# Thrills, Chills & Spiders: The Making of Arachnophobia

To get real suspense, you must let the audience have information. Now let's take the old-fashioned bomb theory. You and I sitting talking, we'll say, about baseball. We're talking for five minutes. Suddenly a bomb goes off, and the audience have a ten-second terrible shock. Now, let's take the same situation, tell the audience at the beginning that under the table and show it to them. There's a bomb, and it's gonna go off in five minutes. And we talk baseball. What are the audience doing? They're saying, don't talk about baseball. There's a bomb under there. Get rid of it.
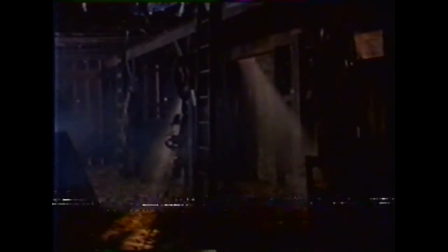[9:23] Hello.
Well, I tried to do sort of the same thing with Big Bob. I put Big Bob in the barn, and then I don't show him again. So when anybody goes into the barn, you know that Big Bob's in there.
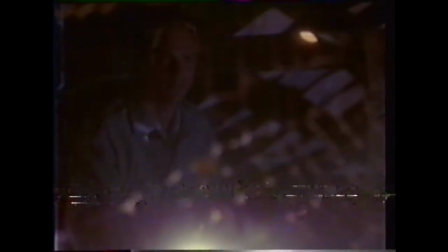[9:34]
It's sort of like the ticking time bomb.
My, you've been busy. And cold.
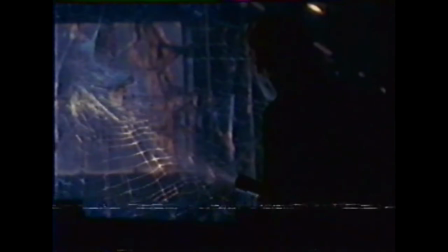[9:41]
Every time somebody's in there, you, wherever the camera goes, you expect them to maybe see Big Bob.
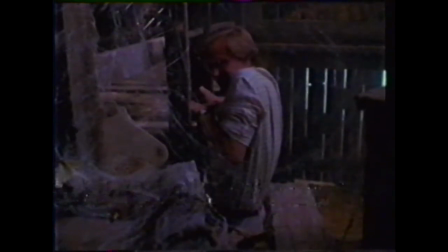And sometimes you do.
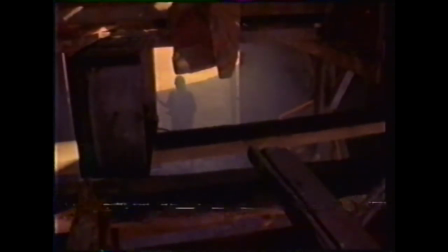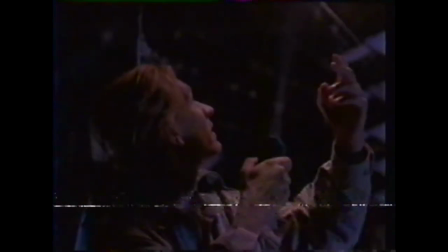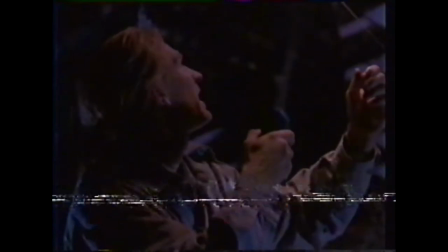[10:03] Come and get it.
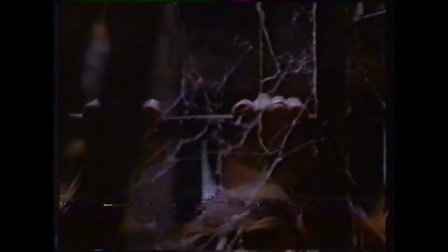one important factor if you work the audience up to this degree that bomb must never go off and kill anyone otherwise they will be extremely angry with you okay so the old rules aren't always following today's films differ from the older films in several ways and the bug movie is no exception back in the 50s gigantic insects were in and immediately huge was hot it's gigantic
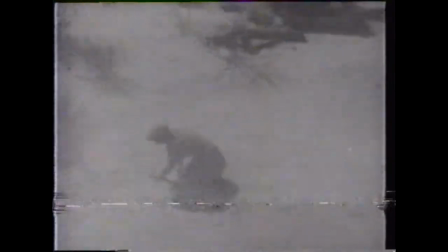[10:45]
Among the first were the giant ants from the film, Them.
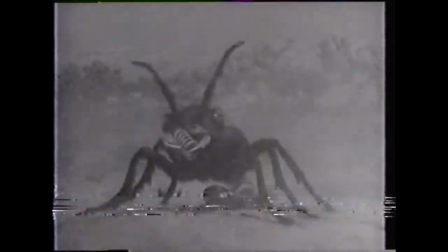[10:52] A fantastic mutation, probably caused by lingering radiation from the first atomic bomb.
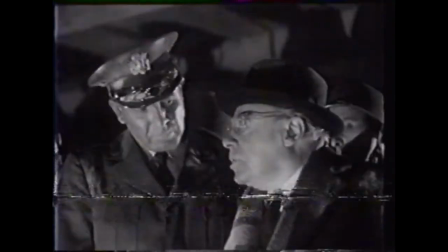[11:00] The job will be done when these are destroyed. Okay, burn them up.
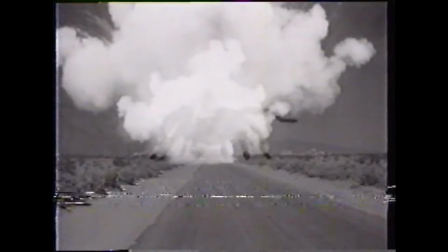[11:06]
even stronger and more resistant to man's defense were the gargantuan arachnids of
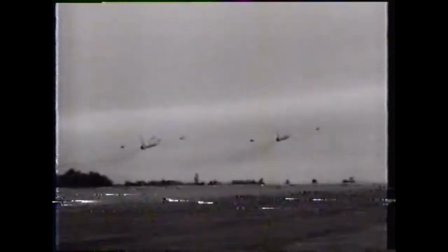[11:12]
tarantula sergeant tell them to load up with napalm rockets anything they've got
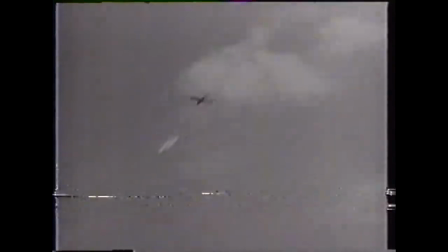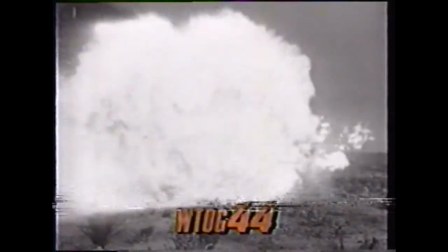[11:25]
over
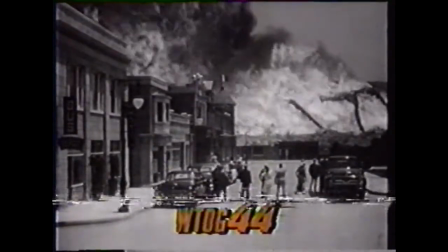[11:29]
the years mankind continued to battle insects and films
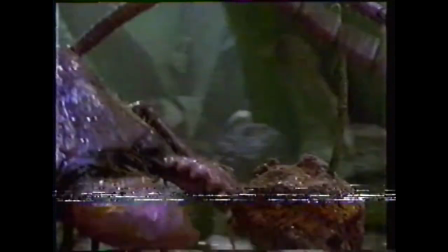[11:33]
then in last year's honey i shrunk the kids man bug cooperation was given a try On work!
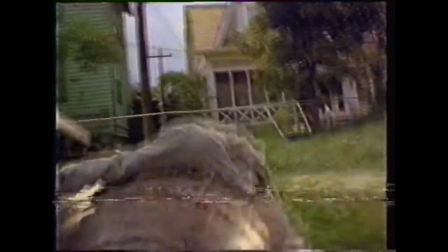[11:40]
...semi-successfully.
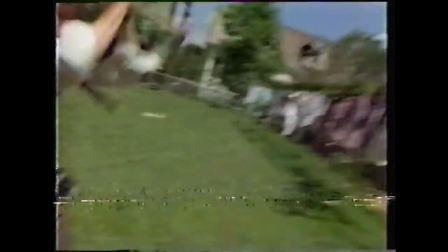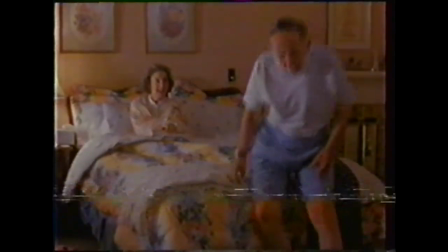[11:51]
Today, arachnophobia heralds a new era for bug films. The insects are back to normal size, but they're deadlier than ever.
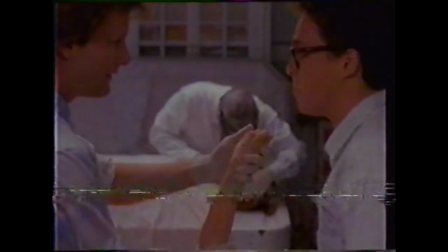[11:58] Damn! That's a spider bite.
This is really not science fiction.
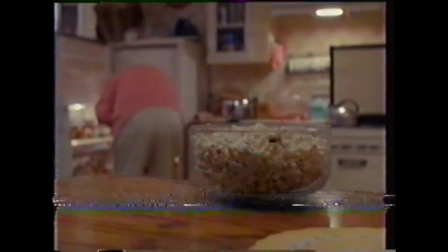[12:03]
It's not the giant spider that ate Cleveland. I wanted it to be science fact. I wanted the spiders to be real, to look real, and I wanted people to believe that this could really happen. Did this really happen? We'll find out next when we meet the spider experts and travel to Big Bob's home in the rainforest.
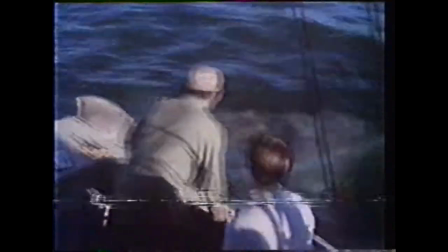[12:21]
A look at some climactic battles will leave you hoping it only happens in the movies. The average acre is home to 50,000 to 60,000 spiders. The number of different species of all sizes, shapes, and colors is absolutely amazing.